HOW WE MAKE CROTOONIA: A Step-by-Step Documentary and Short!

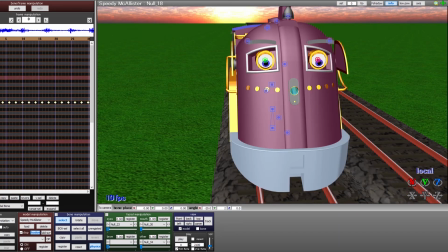[8:22]
As I was starting on Speedy,
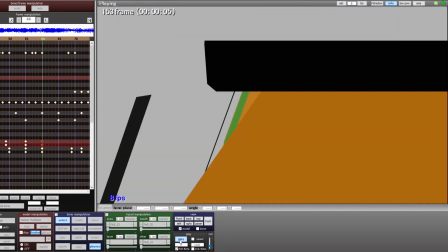[8:24]
the testing was very important as I realized his eyes were going to be very difficult to animate if they were going to remain separate bones like they had initially been.
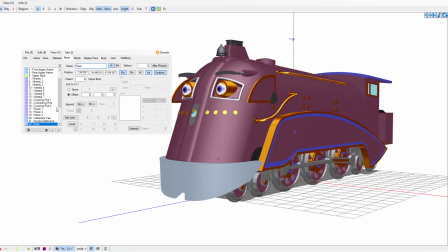[8:32]
I took him into PMX Editor where I typically rig or edit certain models and quickly gave him a new bone in between the two eyes.
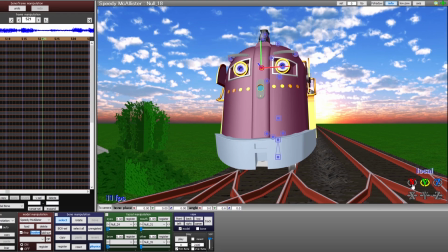[8:39]
Although initially it didn't quite come out the right way rigged, so I quickly went back and fixed it.
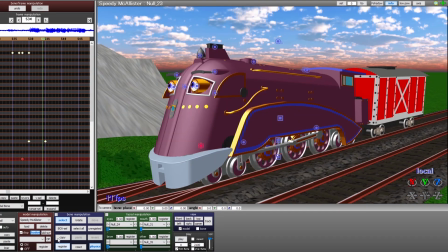[8:44]
But this made the process of animating Speedy much easier as I could now animate both eyes without losing the data I had initially started with.
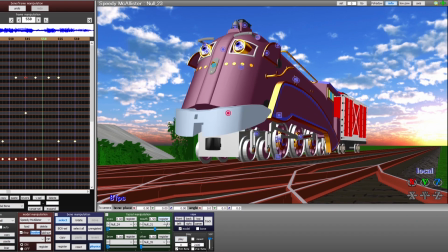[8:51]
Speedy was also the only character in the short to require any kind of lip-syncing, which made the process a bit lengthy to say the least.
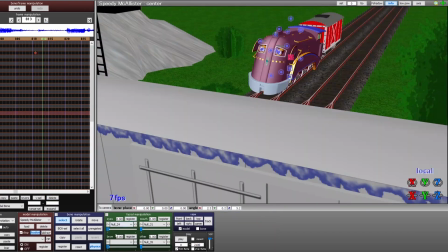[8:58]
His jaw could be easily animated smoothly, as I could change the interpolation curve with each new keyframe.
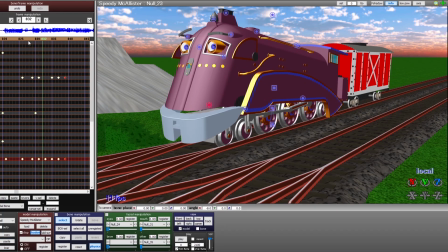[9:04]
However, for the mouth sliders, that's not so easy, so I would have to add new slow-in, slow-out frames so that it would look a bit more natural.
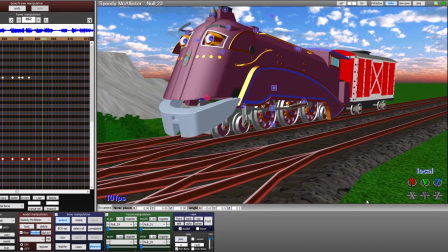[9:11]
Another difficult thing was I wanted to make sure his upper body movement had personality,
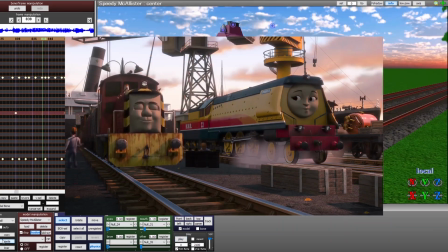[9:15]
rather than being the same sort of up and down sort of business that Thomas and Friends had done during their Big World Big Adventures era.
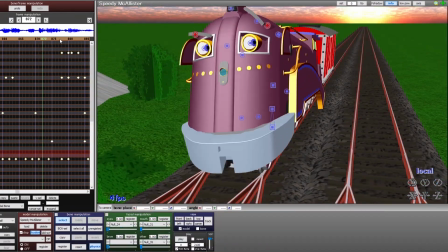[9:21]
The two main things I try to keep my upper body animation with all my characters is subtle and flowing.
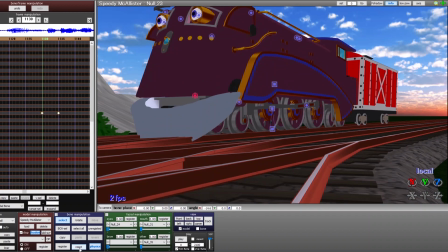[9:27]
I want to make them feel alive rather than having to always jump around all over the place like crazy, though some characters will call for it.
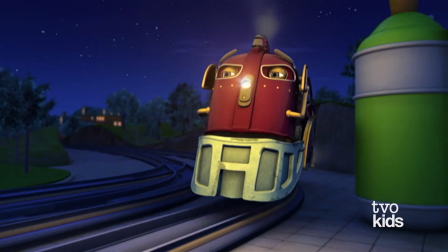[9:34]
Speedy's a character that will take his time and think things through, so I applied that principle to his animation.
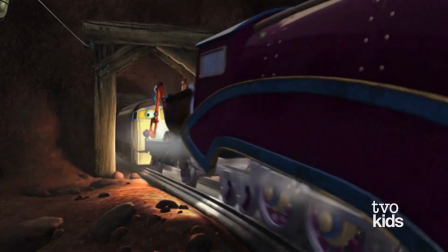[9:39]
He doesn't move erratically, his eyes will dart a little bit as he's thinking, and he'll sometimes do somewhat of a head nod as he's looking around.
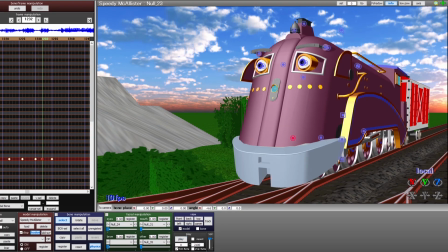[9:46]
I try to make sure that his character can read through without any dialogue needed, and I think for the most part I achieved this with the short.
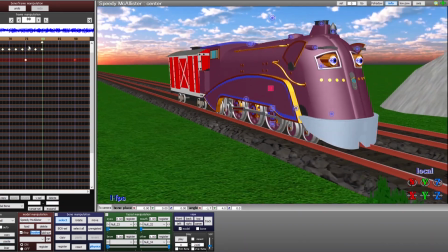[9:52]
His smoke deflectors also gave a nice bit of character to him, as he could easily flip them up to draw attention to something going on through the scene.
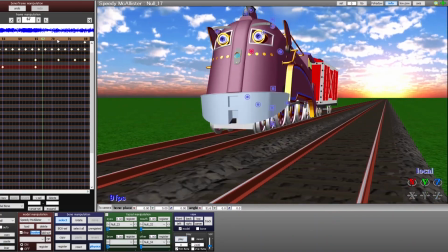[9:58]
In total, the final character animation for Speedy I'd say took a little bit over an hour, though there's still one last major difference I can mention between our two leads before I move on.
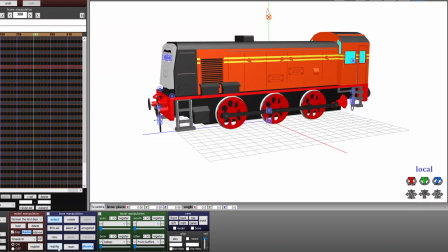[10:08]
Murdoch and Norman had IK rigs for their wheels, meaning I could easily set the rotation to a certain degree,
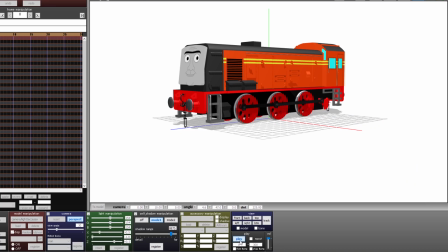[10:13]
and the wheels would move as such until the next frame, which I would set to another degree.
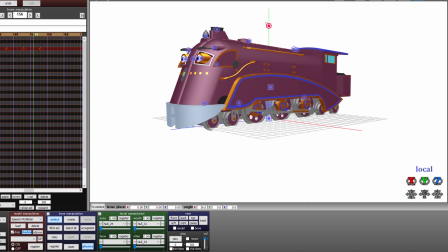[10:17]
Speedy and the back engine, on the other hand, were animated frame by frame with basic 90 degree rotations, and as Speedy stops in the animation, I would also have to move those frames over in order to make that happen.
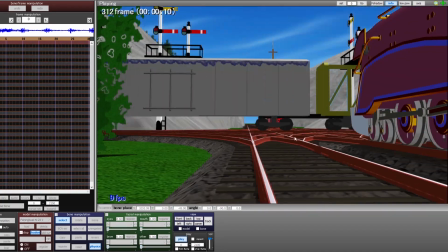[10:28]
Murdoch and Diesel 10 didn't really require much, as both of them were kind of flashing by a bit, but the back engine had some extra movement I animated during the blocking phase.
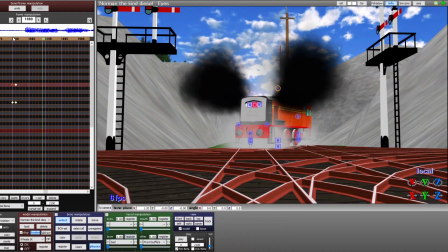[10:36]
But now that our characters have been animated, it was time to move on to one of the most important steps for the animation process.
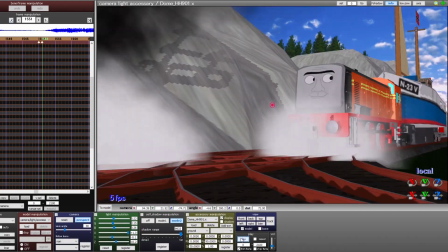[10:42]
Getting the final render ready.
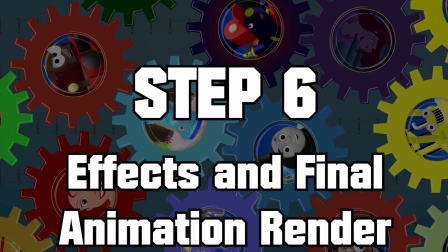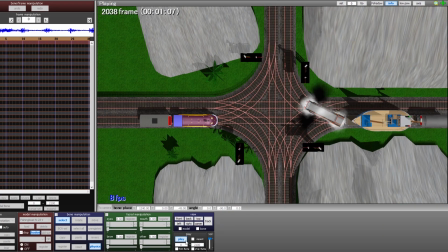[10:49]
Over time, as we get ready for the render process, you might have noticed a few changes have been going on as the animation's been finished up.
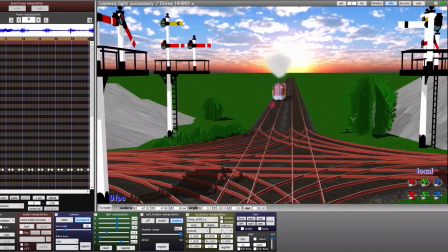[10:56]
The sky has been changed from a generic blue to a more early morning open road feel. Smoke effects ranging from speedy's chuffing to the breakdown smoke has been gradually added.
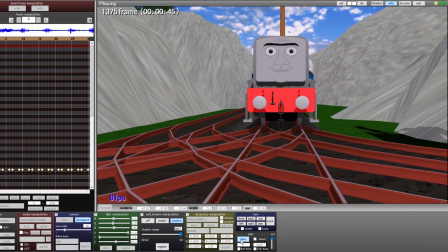[11:05]
And even during the blocking phase, we might have even tested around with a few effects we might use for the final.
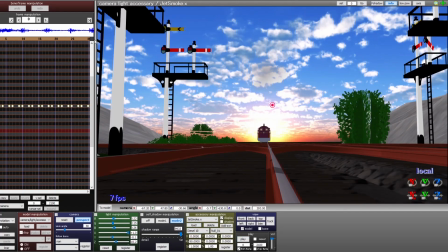[11:10]
The final job, once all the character animation is done, is to get all the final effects in, some leftover smoke effects we might need, a bit of lighting for the sun and the signal,
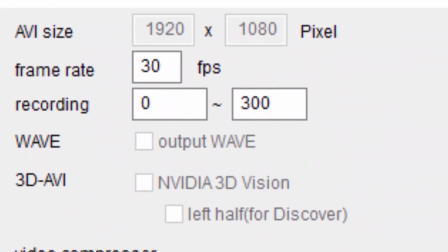[11:19]
and some much better-looking shadows. The final video will be rendered in an AVI format with an MJPEG compressor.
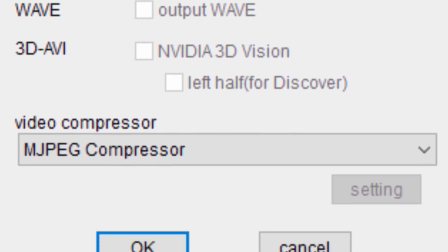[11:25]
I didn't check the render time specifically for this short.
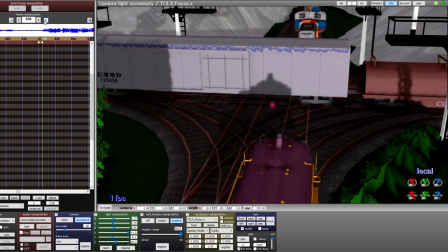[11:28]
I, uh, I admittedly kind of took a nap because I was very tired, but I would have to estimate this took anywhere between 45 minutes to over an hour to render.
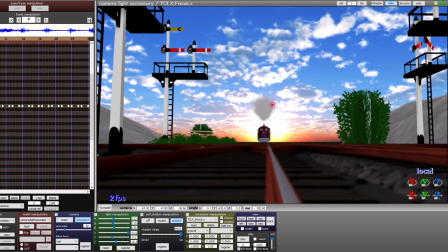[11:36]
The more effects and characters utilized, the longer the render will typically take. But soon enough we'll be able to see the finalized animation and the glow up it's taken.
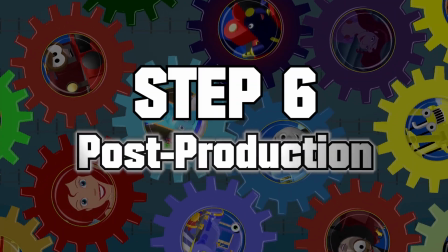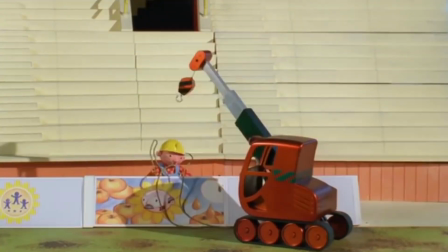[11:49]
The final job is to put everything all together. Animation, voices, sound, the works.
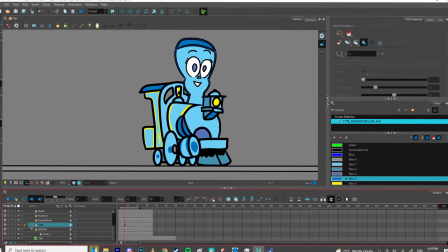[11:55]
If a short demands 2D animation, I'll do it myself or typically get help from Lucky to get it finished.
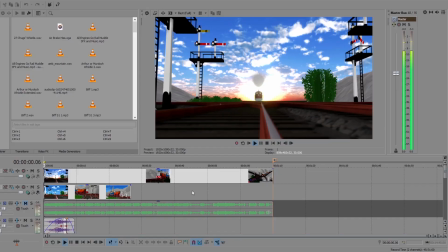[12:00]
We'll check over if there's any animation errors to fix up, And soon we'll get the soundtrack finalized on Sony Vegas,
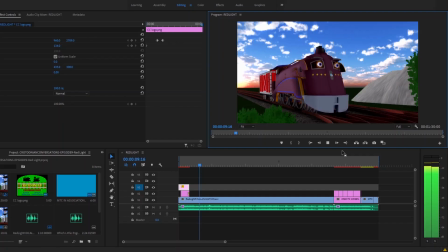[12:06]
because I find it a bit easier to work with with sound effects, and can access a few more files, and the final render will be taken over to Adobe Premiere, which typically keeps the video quality pretty strong.
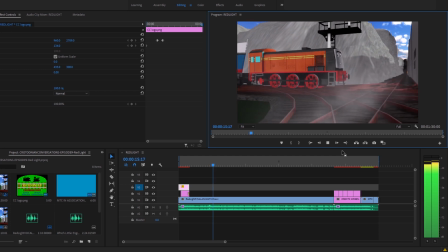[12:15]
Remember, this short took only one shot to produce,
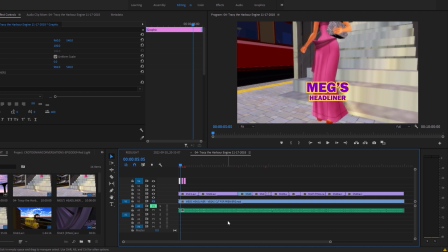[12:17]
so typically a longer episode or short with a few more will typically take a few more shots with the same procedures we just did.